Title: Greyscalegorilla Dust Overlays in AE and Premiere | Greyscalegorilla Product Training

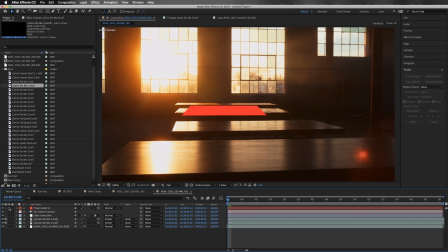[4:07]
And so now we have these two objects, and you know, we can go ahead and probably turn off our solid layer here. And I'm gonna also add a bunch of dust over here as well. So let's just duplicate that again.
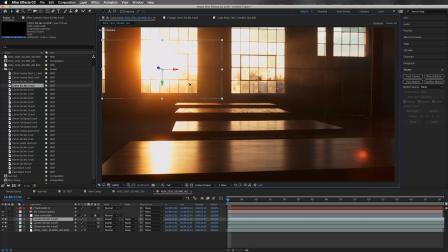[4:21]
I'm gonna move this over here, somewhere in that area. And this time, let's go ahead and grab a new element. So let's just find a new one. So I'm gonna select that layer. I'm gonna hold down the Alt key and drag this new one on top of it.
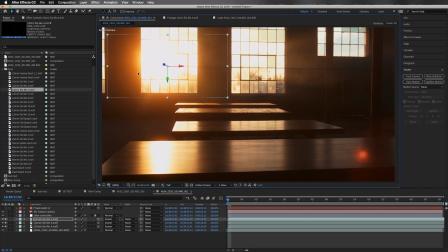[4:34]
And so that's just going to automatically replace it. And then we can go ahead and I'm going to duplicate that again. I'm going to hit the P key. Then I'm going to take the position. And I'm going to drag it way, way forward in Z space, almost all the way up to the camera. Get it real nice and big. And then I'm going to grab a different object.
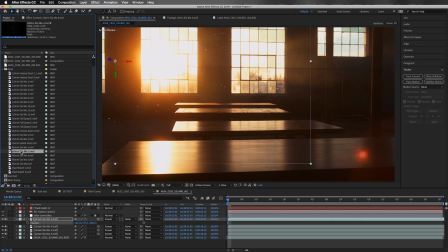[4:54]
Let's do one of these 85 millimeter ones because now we're closer to the camera. And we'll get a little bit more kind of a blurry bokeh kind of feel. And I'm going to just drop the opacity to that quite a bit. Let's go almost all the way down, somewhere around 15-17%, something like that.
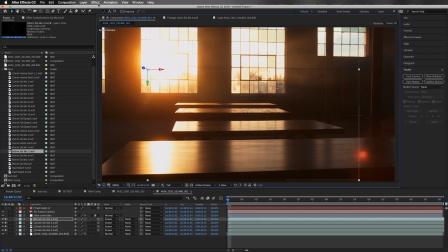[5:13]
You want this one to be pretty subtle. And I'm actually going to go to Effect. We're going to go to Blur and Sharpen. And I'm going to select a camera lens blur. Let's turn the blur radius there to somewhere around 22%.
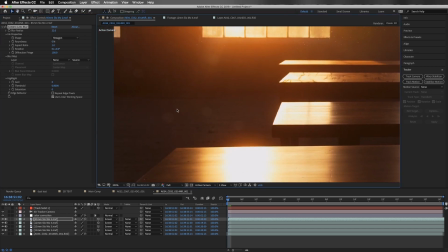[5:26]
And what that's going to do, it's going to kind of create almost the effect of bokeh.
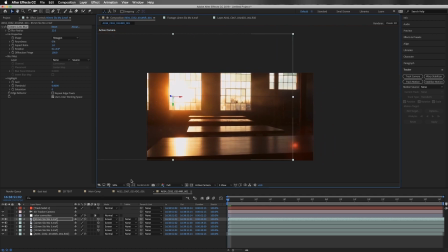[5:31]
So we kind of have these like floating bokehs in the scene real close up to the camera, and they're actually all going to be kind of accurate in 3D space.
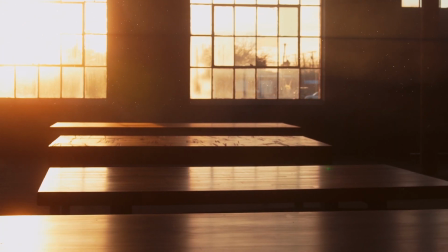[5:39]
And so here we go. Here's what we ended up with. We have some nice, real subtle and realistic looking dust up in these areas,
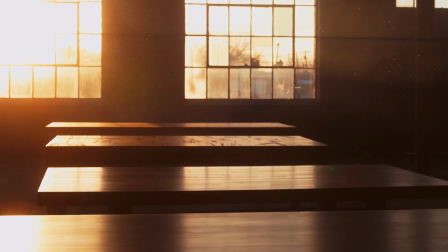[5:47]
and, you know, some nice little kind of out of focus points of light sort of swirling around.
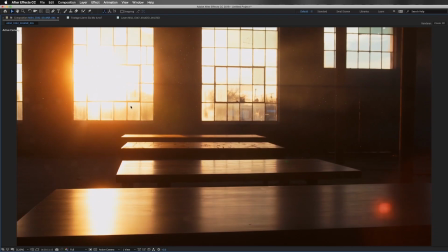[5:52]
And I feel like if you saw this in an edit, you wouldn't notice it at all.
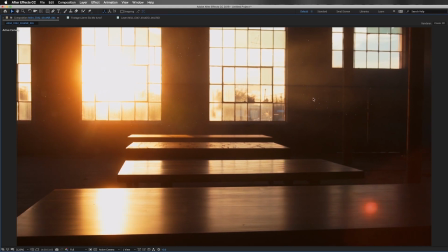[5:57]
You would just be like, ooh, that's a cool shot. Look at all, you know, look at all the nice light in this room.
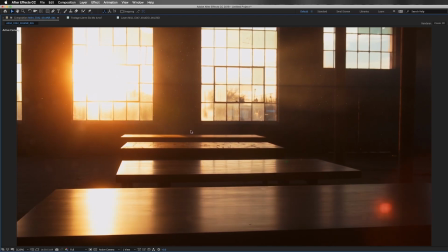[6:01]
And so it's just kind of a nice way to add some subtle atmosphere to your scenes.
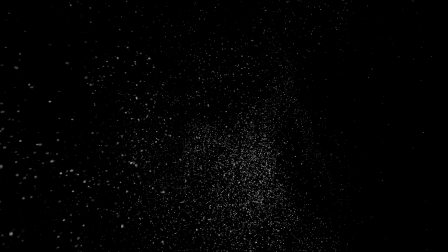[6:08]
So I hope you enjoy these elements. Have fun, kind of poke around, play around, experiment, play with, you know, different amounts and the different focal lengths, and, you know, just try to find some looks that you like.
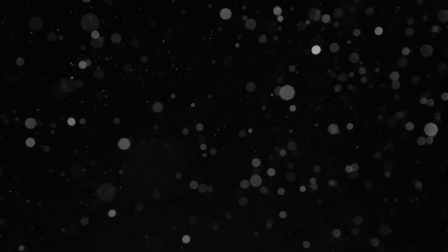[6:19]
And I hope you guys enjoy these elements.
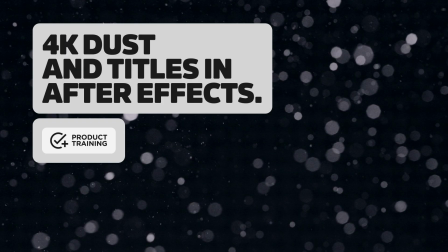[6:25]
Hey everybody, how's it going? Thank you for checking out Dust Elements. If you haven't downloaded them yet, I highly recommend giving them a try.
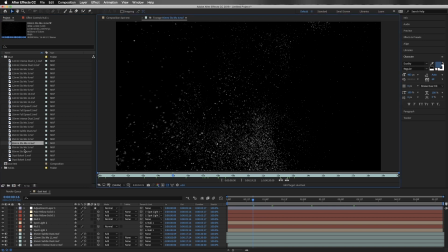[6:33]
We have a bunch of different types of dust elements, a bunch of varied looks,
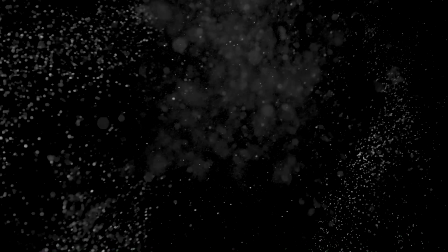[6:38]
and a lot of things that you can do with them in your motion graphics and compositing.
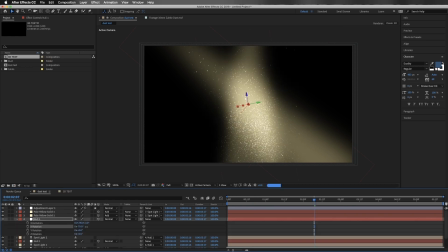[6:43]
In this video, we're going to be taking a look at how you can use the 2D dust elements in After Effects.
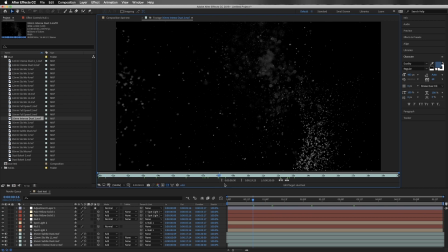[6:49]
So these are all real in-studio shot dust elements, and they were shot at various focal lengths, some of them in full speed, some of them in slow motion. So obviously there are going to be a lot of options for you.
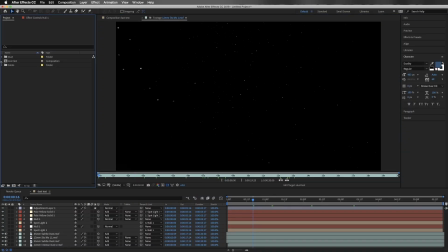[7:03]
So first we're going to take a look at how you would use some of these dust elements in a motion graphics type scenario. So the other day I saw a trailer for a movie that came out recently, and it happened to have some dust floating around in it. And I thought, hey, it would be cool to go ahead and try and recreate that motion graphic.
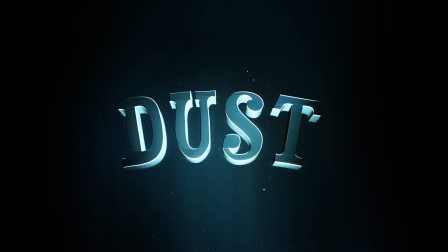[7:21]
And so this is the type of look that we're going to be trying to create.
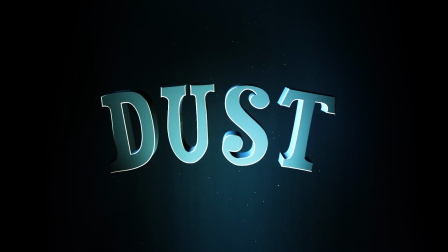[7:25]
Now, one of the best things about these dust elements is you can choose to make them as subtle or as intense as you want.
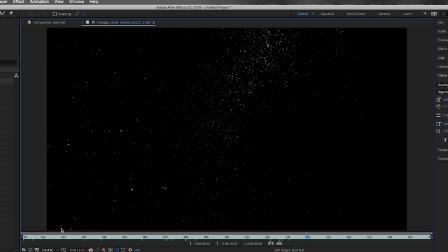[7:31]
So when you look at them, you see some of these are really intense looking dust elements. And then we also have some really subtle ones, things that, you know, if you just want to add a little bit of texture, a little bit of volumetric kind of light, you're going to have an option that will get you what you want.
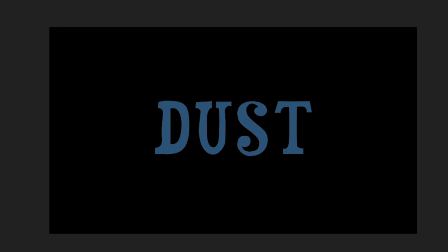[7:47]
And so here we go. We've got some text, and we're going to create kind of a whimsical sort of fantasy style slate with it. So this text just says dust. You can make it say whatever you wanted. And I'm going to give it a little bit of an arch.
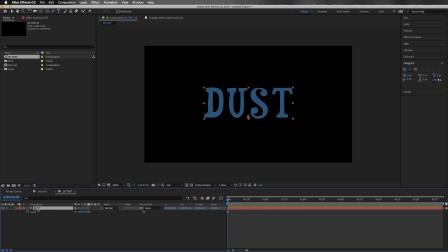[7:59]
And the way I'm going to do that is I'm going to grab the pin tool, and with our dust layer selected, I'm just going to click somewhere to the left of the text here,
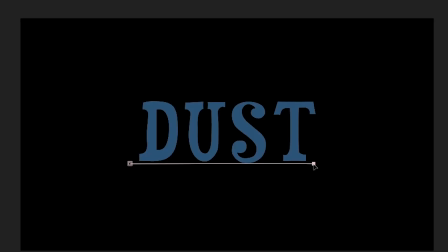[8:07]
and I'm going to hold down the shift key. I'm going to click again, release the shift key, so that we can get our Bezier curve here.